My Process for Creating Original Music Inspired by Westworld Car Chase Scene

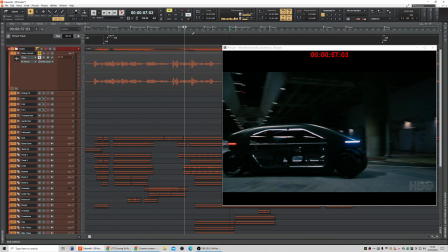So this little bit here, I'll just mute the video sound. It just reminded me of something classical, the woodwind.
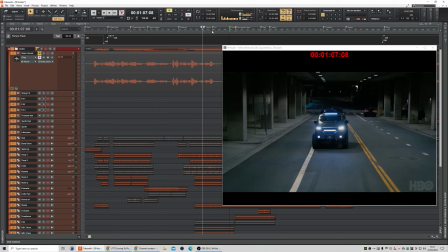Sorry, hang on, I've gone back too far.
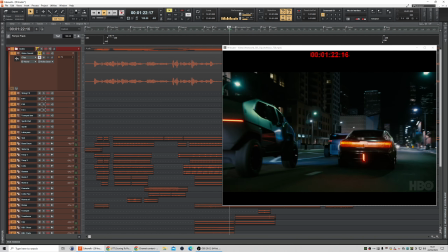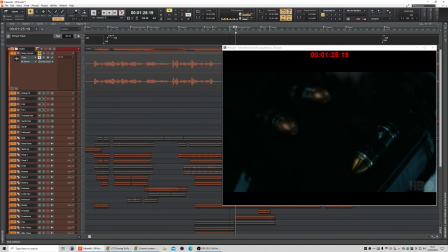Yeah, so here we are. That's the bit I was looking for. So when she goes, it's not a standard issue. I think that's what she says. Let's have a listen.
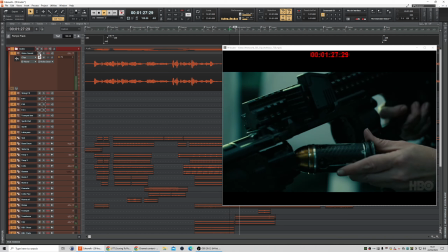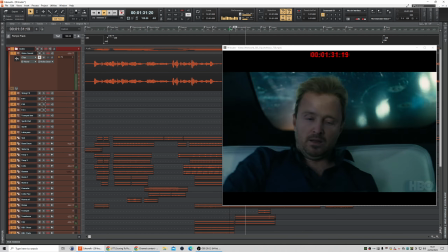Oh, sorry. Before that, he says it, doesn't he?
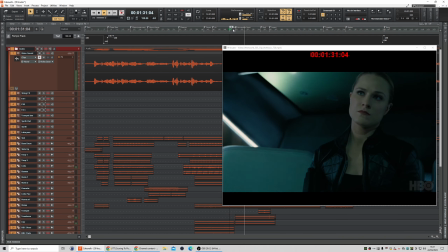Oh, somebody says it somewhere. I'm sure they do. That's it. No.
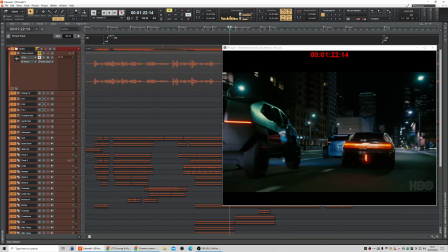So through that bit there, I just found it seemed a bit like classical music almost.
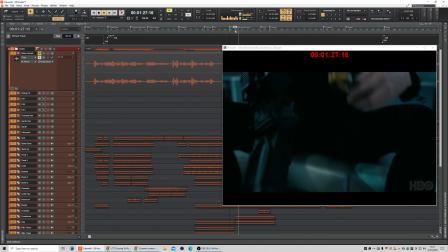The woodwind.
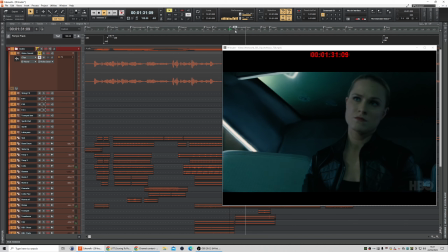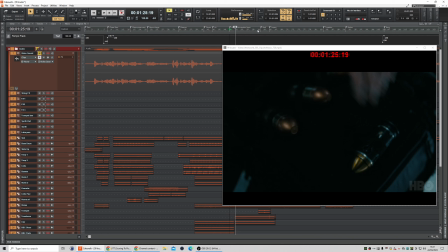So yeah, the woodwind to me just seemed a bit classical, like almost like a Beethoven chord somehow.
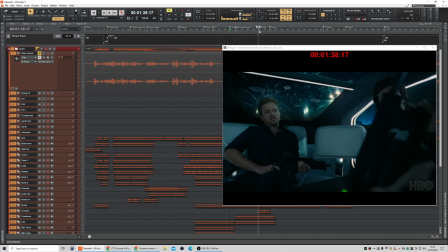And I quite like those, so obviously I went with those. And then when we get to the bit where she belts the roof with a gun, some more brass comes in, it gets more percussive.
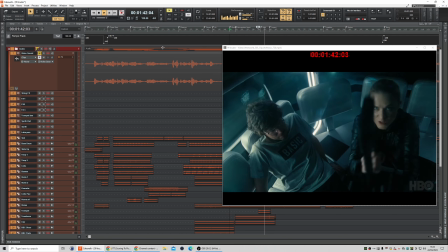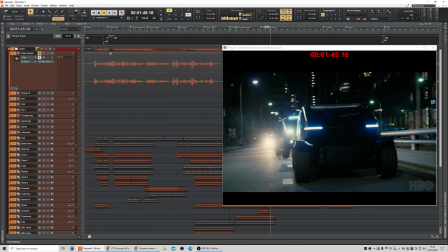And the impact, I actually added something to that to make an impact.
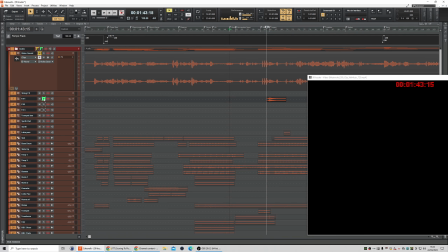That's what I added.
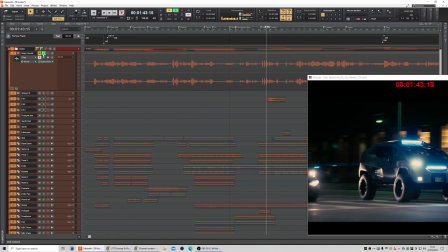Yeah, sound effect, sound design, because I don't think in this video, let's have a listen to the video soundtrack on its own.
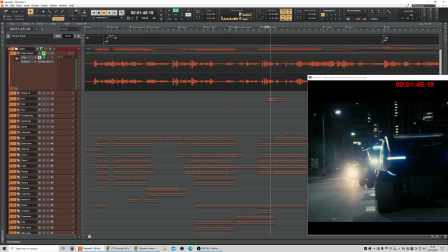Yeah, it just sounds plasticky and clattery, so I added that effect in there.
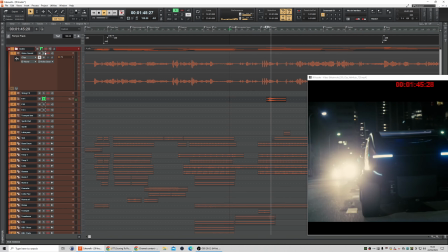Just adds a bit more to it. I mean, I could probably have mixed these a bit louder, but again, you know, this is not the kind of thing you would do.
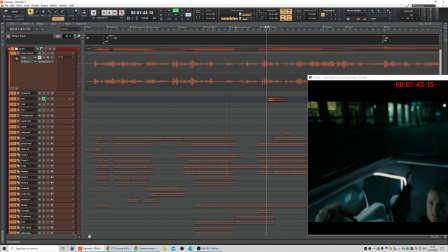You would provide the sound effects layer separate to the music layer, and the editor would mix it all with the film.
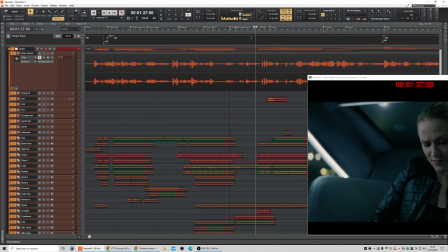So I don't claim to be a film audio mixer.
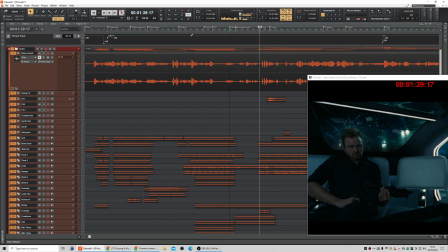So back to this.
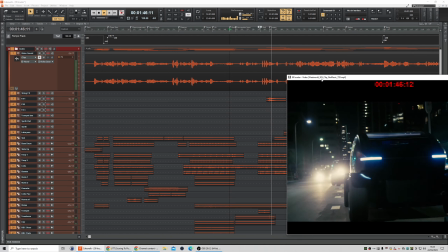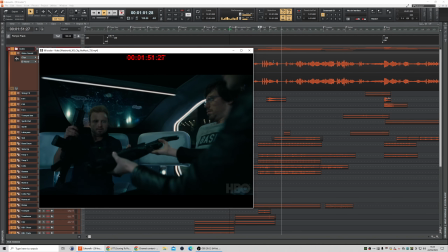Point and shoot.
So I'm just trying to build the tension with the percussion.
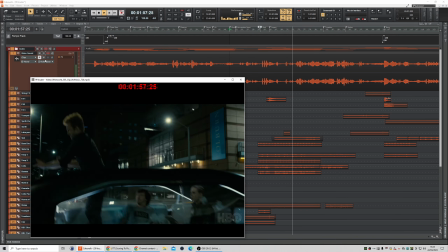Let's put the video sound off again.
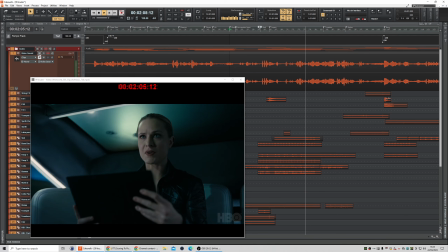Police ahead. Maintain speed. Maintaining speed. Sharp left. Now.
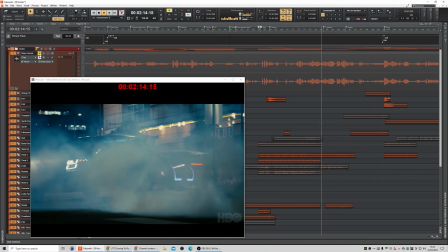So this almost to a stop, and then I bring the percussion back in.
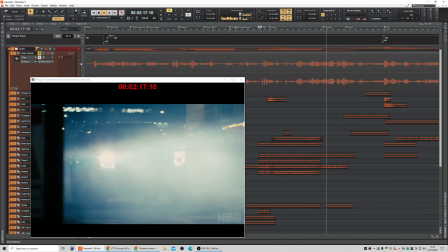I took the sound out here.
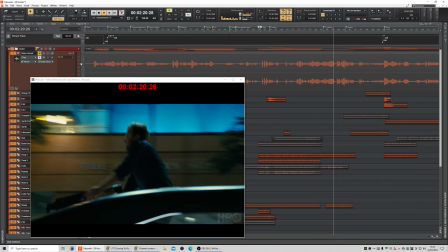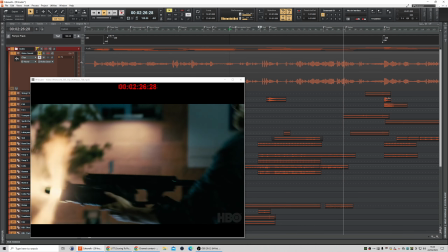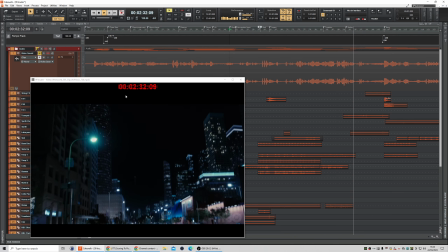Now this is an interesting bit, because there was nothing on the sound here for the video.
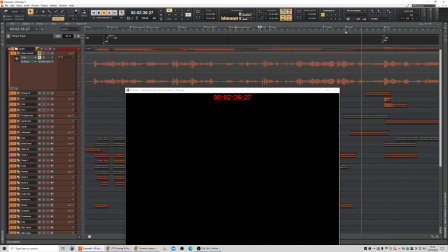Let's go back to that rocket. The sound on the video is just...
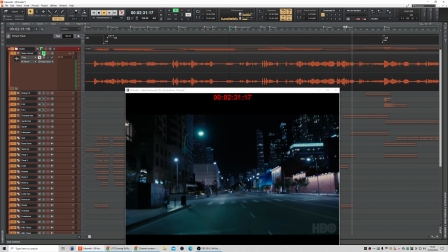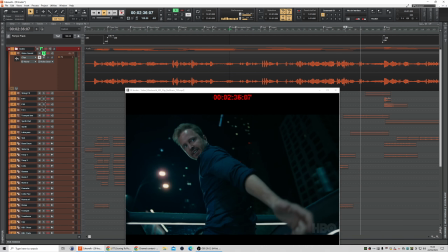I missed. Hold on.
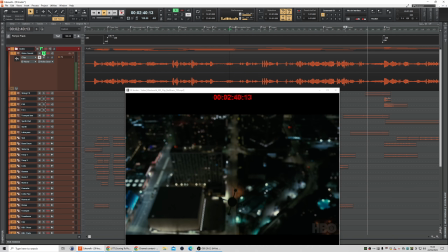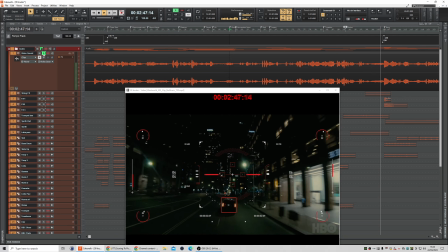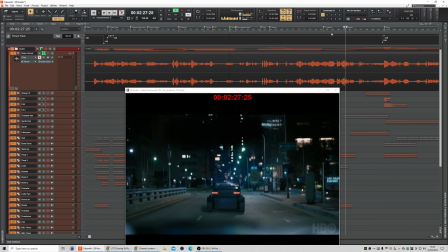It's okay, but it needed something, so this is what I added to it.
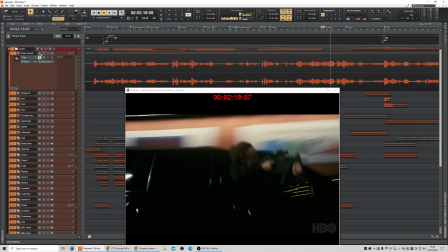Some strange musical sounds. I'll mute the video.
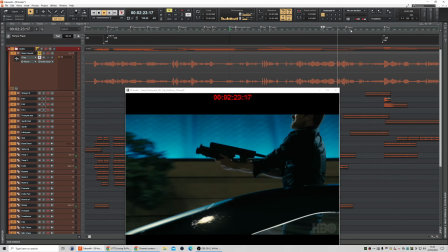Oh, I've gone too far. Back again. Here we go.
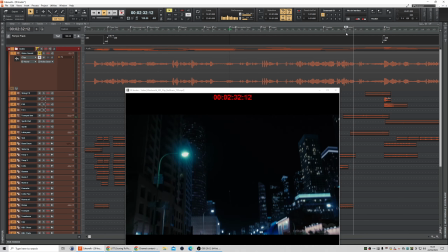It's like a strange trumpet sound and a sound effect.
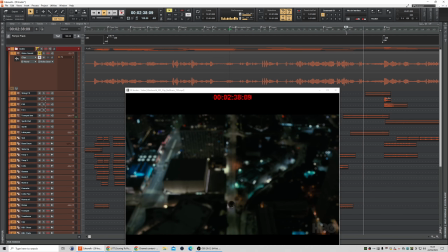Again, it's more along the lines of sound design than composing,
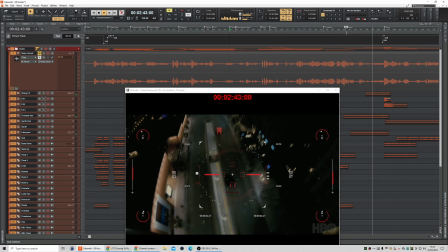but it all adds up.
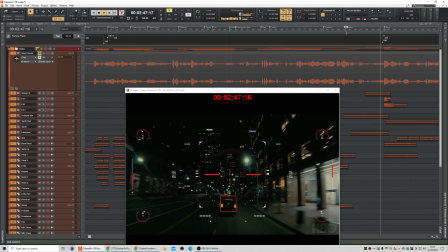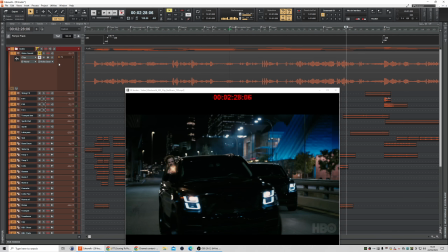Yeah, see, I added some sounds into that as well. The video sound on its own, I think the explosion was
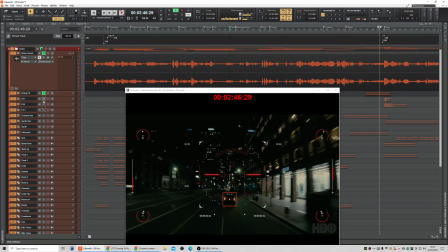that. I added in a bit more,
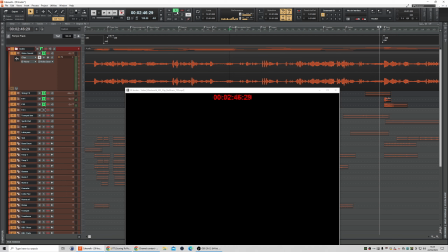just to make it a little bit bigger.
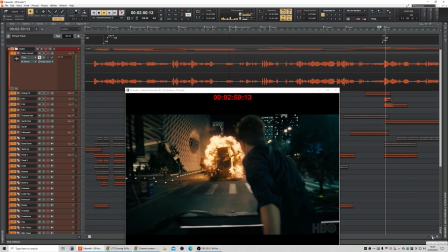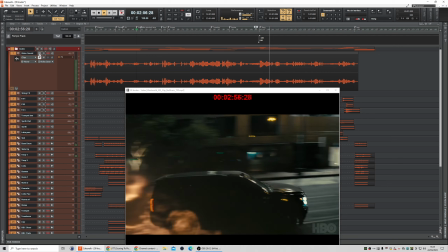So, underneath all that noise, I've got the rhythm going,
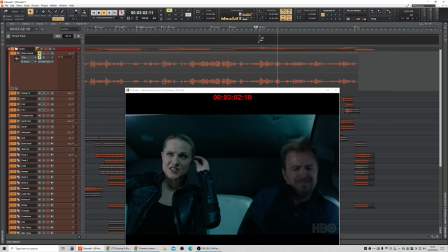just percussion basically, to keep the tension going really.
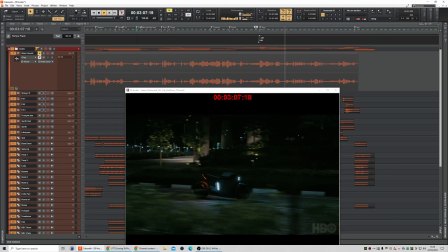And then this is interesting because it's a bike with no rider, so some kind of remote control bike of the future.
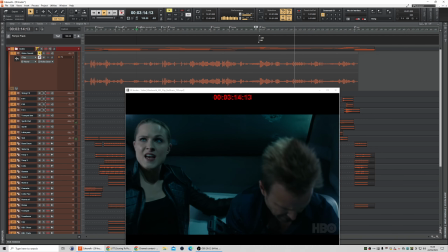And this is all my sound, there's no video sound on here at all. I just thought it'll have to be a bit mysterious sounding.
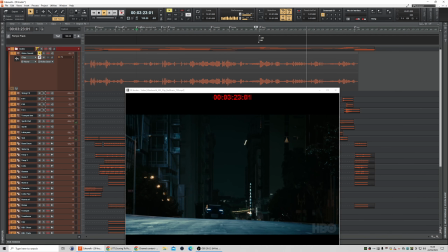And it had to drop a little bit to build back up, so I'm trying to build the tension up now with that sound, adding some discords,
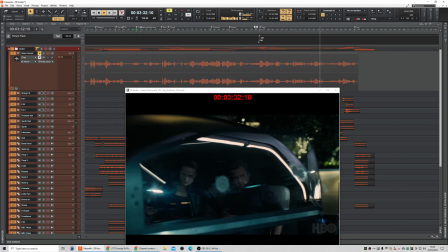and then it sort of almost stops here. It's like almost a pause.
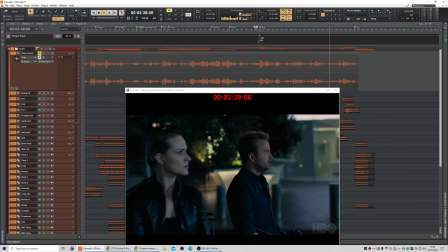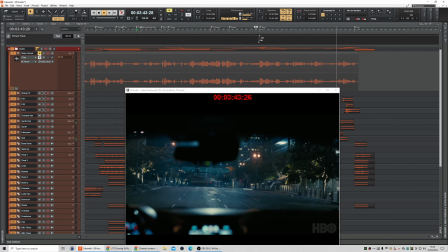And that's to make it a little bit more tense.
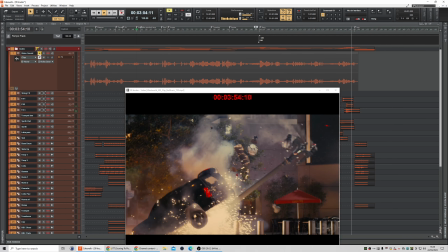And you can hear the sound effects I've added in there as well. So if I just go back to that section, I'll put the video sound in.
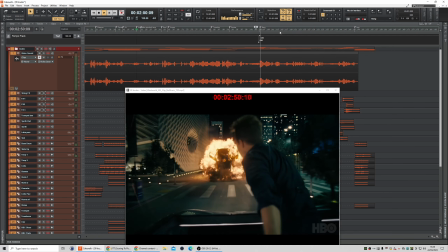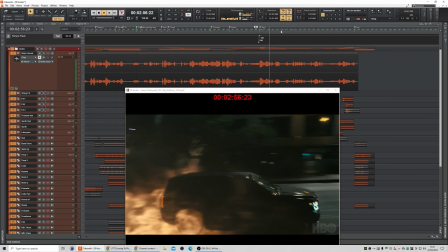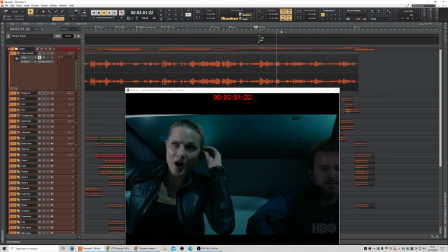Language. All right, I need you. Drop in, intersect, maximum speed.
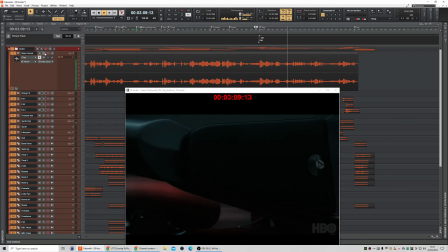So here it is. So it's got its own sound as well, but I added sound to
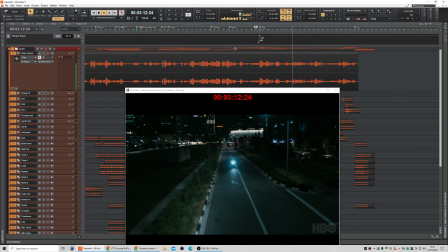it. Accelerate. Acceleration at
90%.
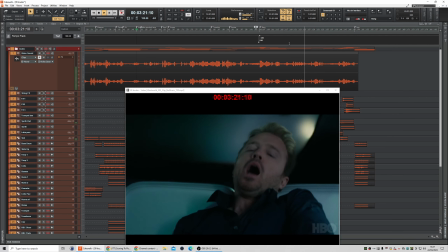More. 94%. More. 98%.
And the music sort of complements the dialogue a bit, I think, where it's a more.
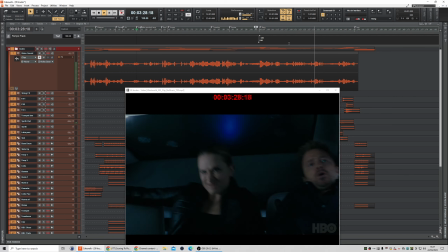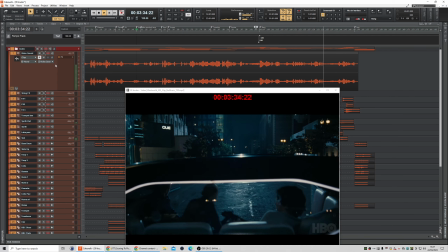Why the f are we stopping? Are we stopping?
I think you can still tell what he said.
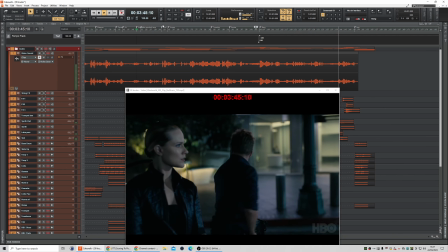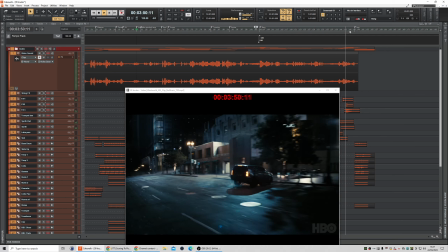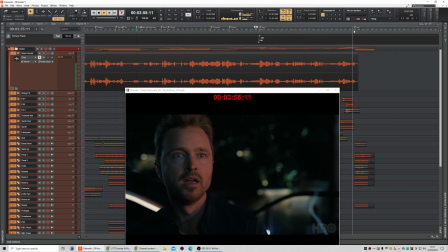And that's that. So that's how it ends, and of course that's the logo for Westworld.
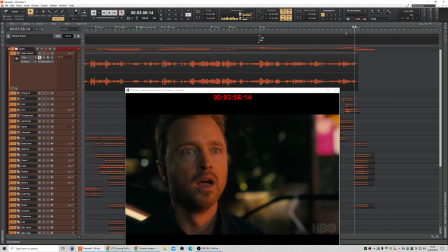This is not their music, clearly it's not their soundtrack, but I just thought I'd put a little stinger on the end to go with the logo, so that goes like this.
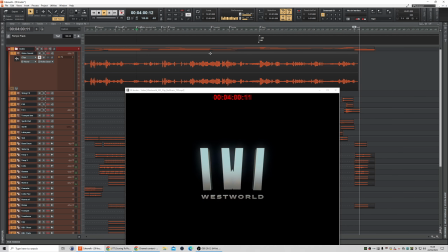So that's it. So I hope that was interesting to somebody,
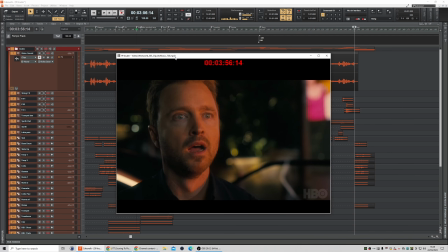and if you do need a soundtrack for a film or a video or a custom piece of music writing, please get in touch. I'm available to do such work, and if you want to use some of my stock music, I'll put a link to my site below, and I've also got some free loops on there that you can have to use in your videos.
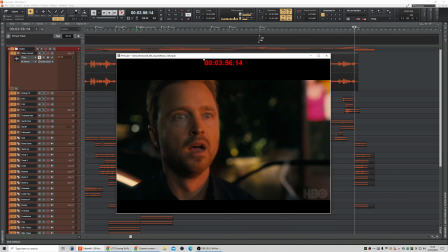And if you want to watch this in its entirety now without me jabbering on over it, I'll play it from the beginning,
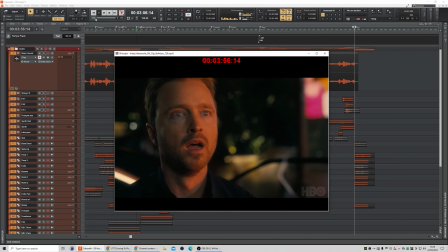or you can go to the link I mentioned, which is also in the description.
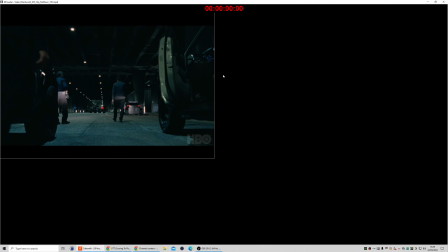It takes you to a video of just this.